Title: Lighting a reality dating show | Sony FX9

How's it going, guys? I'm Robert from Machado Visuals, and here's a little BTS from a recent job I was on.
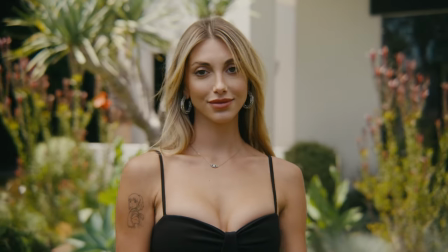[0:11]
It was sort of a reality dating show with various influencers in this crazy nice villa in Hollywood Hills.
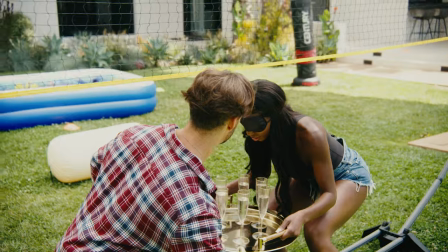[0:17]
Basically, you would take two people, run them through a few different activities, and see if they match at the end.
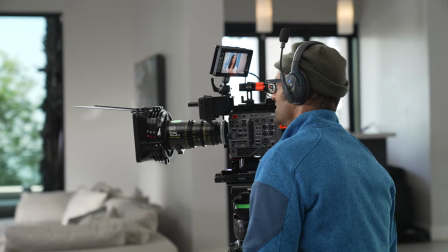[0:22]
In terms of camera, we ended up going with the FX9 because A, I was very comfortable with that camera system,
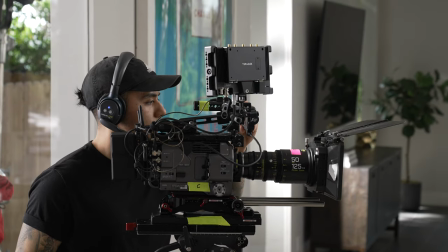[0:29]
and B, we had to source 5 separate camera packages for this shoot, and to be quite honest,
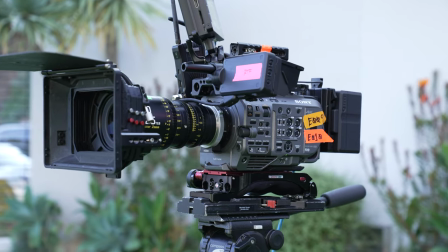[0:33]
the Sony's were probably the most widely available camera system. We had originally looked at using C500 Mark IIs, but we weren't able to find a singular rental house that carried 5 separate packages, and since prep time was pretty tight, we decided to go with Sony.
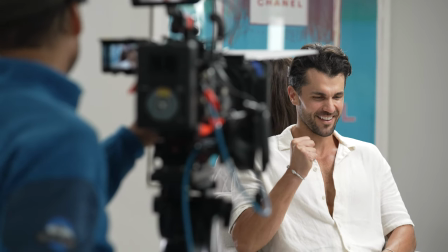[0:47]
Alright, so I want to talk about a few of the lighting setups. We had a few different scenes prepared so that we could move from one to another without having to reset each time.
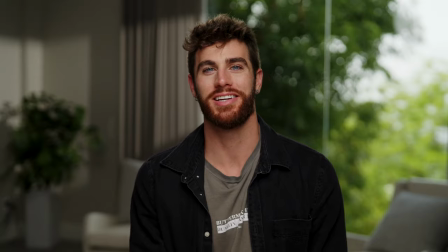[0:56]
We were going for a very high key beauty look all around, so we used a lot of softer sources to maintain a really flattering quality of light.
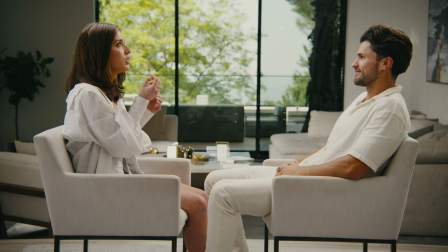[1:04]
The first scene was sort of an intro where talent meets for the first time and they sit facing towards each other.
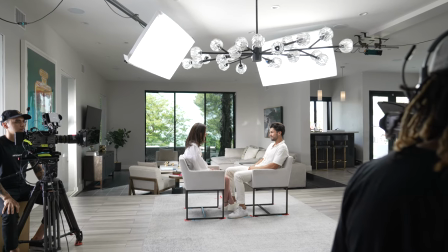[1:09]
We cross-keyed using 2 IntelliTech Mega light cloths, which is what you typically do when you have multiple people facing each other.
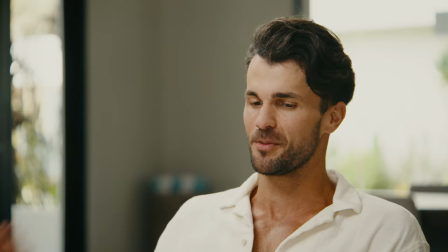[1:16]
Cross-keying is great for multiple people because your key for one talent ends up becoming a backlight for the other,
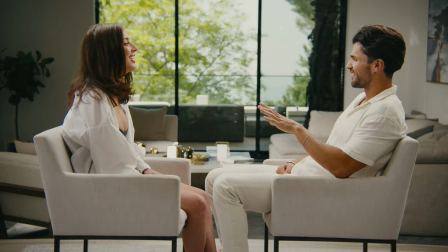[1:22]
and you still get really nice contrast in the face by utilizing that far side key to shoot into the shadows.
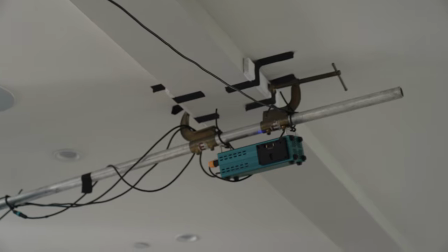[1:27]
Our light cloths were rigged using a Menace Max arm and also to the ceiling itself using C-clamps and a piece of speed rail.
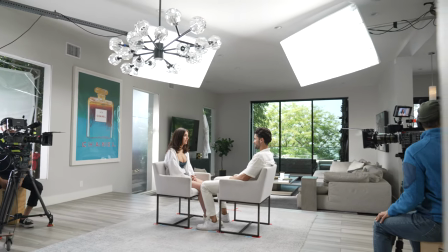[1:34]
I've been loving these fixtures lately because they're super lightweight, so it's really easy to rig them overhead, and not to mention they're super bright and super soft.
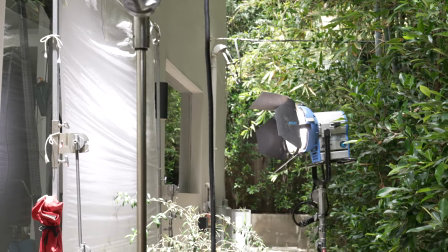[1:43]
We set up an M18 outside the window going through an 8x1/2 grid to add a little bit of fill,
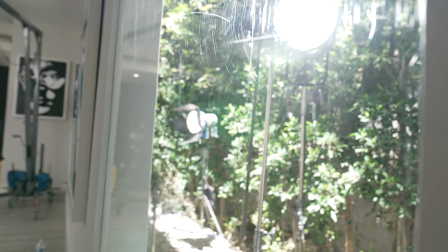[1:49]
and another Evoke 1200 to give the background a little bit of lift.
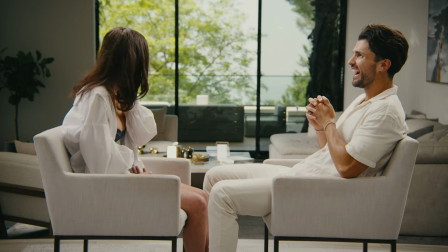[1:52]
There were also these huge sliding glass doors in the background that we ND'd to slow down just a little bit. From there, we would move on to some sort of outdoor activity, and my initial thought was to float around a couple 20x throughout the day,
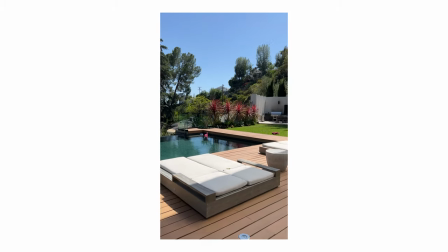[2:05]
but our key grip had a really great idea to rig a 30x60 overhead,
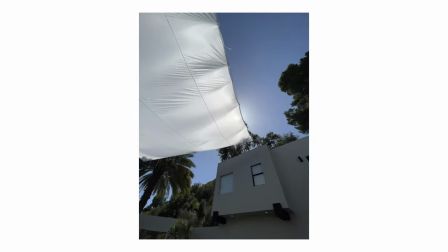[2:10]
so they tied off from the roof and nearby trees so that we didn't see any stands or frames in the shot,
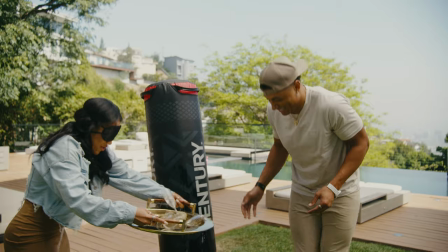[2:17]
which gave us complete freedom to look any direction we wanted, and it was super helpful given the amount of cameras we were running.
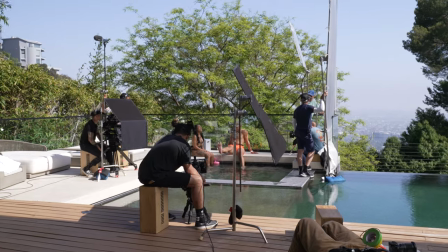[2:23]
Our next setup moves on to the hot tub in sort of an interview setup where talent gets to know each other a little bit more.
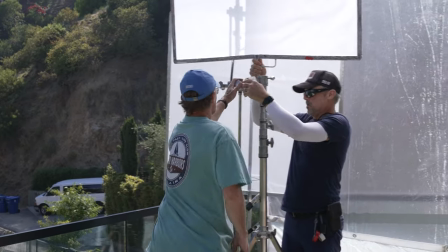[2:28]
We used a few different frames depending on the sun's position, but our bread and butter ended up being an 8x12 half soft frost.
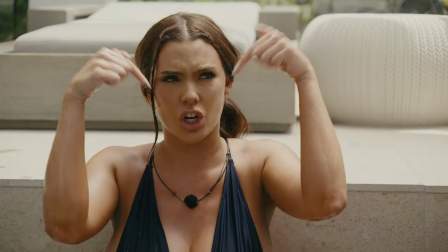[2:36]
Half soft frost is one of my favorite diffusion fabrics because it takes the edge off of harder sources while retaining most of its intensity.
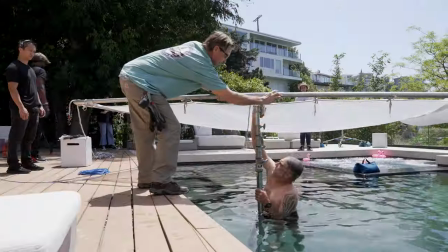[2:43]
One of our stands ended up being in the pool, so our key grip very reluctantly agreed to take a swim and get the frame in the right spot. One of the last setups I want to talk about is the Confessional. These are your quintessential reality show talking heads, and we went over a few different options in terms of visual style,
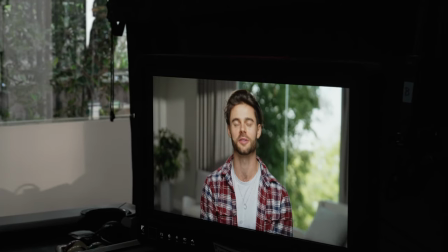[2:59]
and I actually took a lot of inspiration from the new Kardashian show on Hulu.
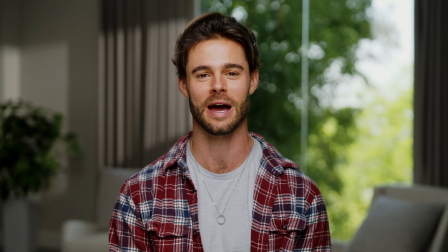[3:02]
I really wanted to shoot everything practically to showcase the natural environment, as opposed to using something simple like a white backdrop,
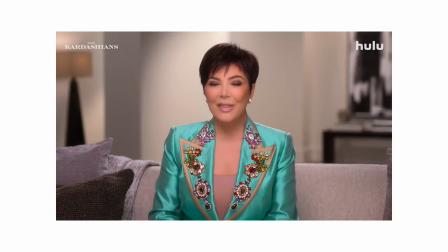[3:10]
and their confessionals always have great backgrounds that are super shallow and have a lot of beauty lighting. We set up a simple butterfly light using a 600D with a light dome and another bounce card right under talent.
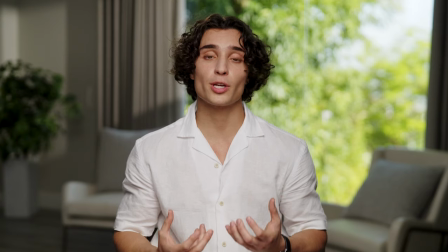[3:22]
I chose the 600D since we were going up against the window and I wanted to have enough output available in case we needed it. We added a 300D with the lantern modifier as a soft rim light and to also give the room a little bit of ambience.
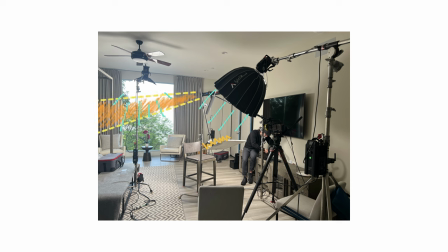[3:35]
Lastly, we threw up another 300D with the spotlight mount to give a small slash on the wall,
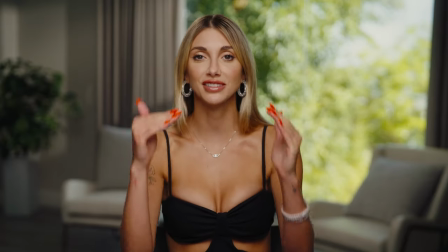[3:40]
and I rated a little bit over at 500 EI with about 5 stops of internal ND, and I thought it turned out pretty good. Hopefully this video is helpful in some way. Managing 5 cameras is a pretty daunting task, but it's pretty easy when you've got a great crew.
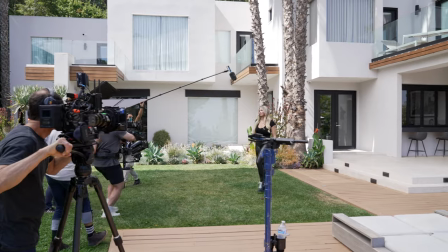[3:53]
It's always great whenever I get to work out in LA. Everyone just gets it and does their job really well.
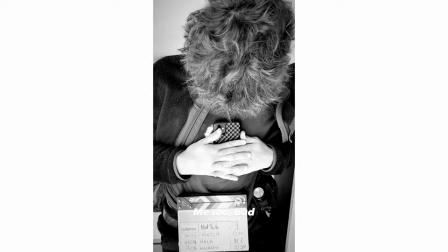[3:58]
Shout out to our ACs, Sean and Baby J. They did a tremendous job with assisting all of our operators.
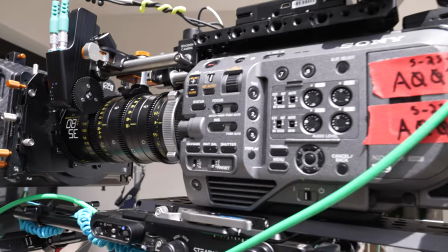[4:04]
The FX9s ended up being the absolute perfect tool for this job.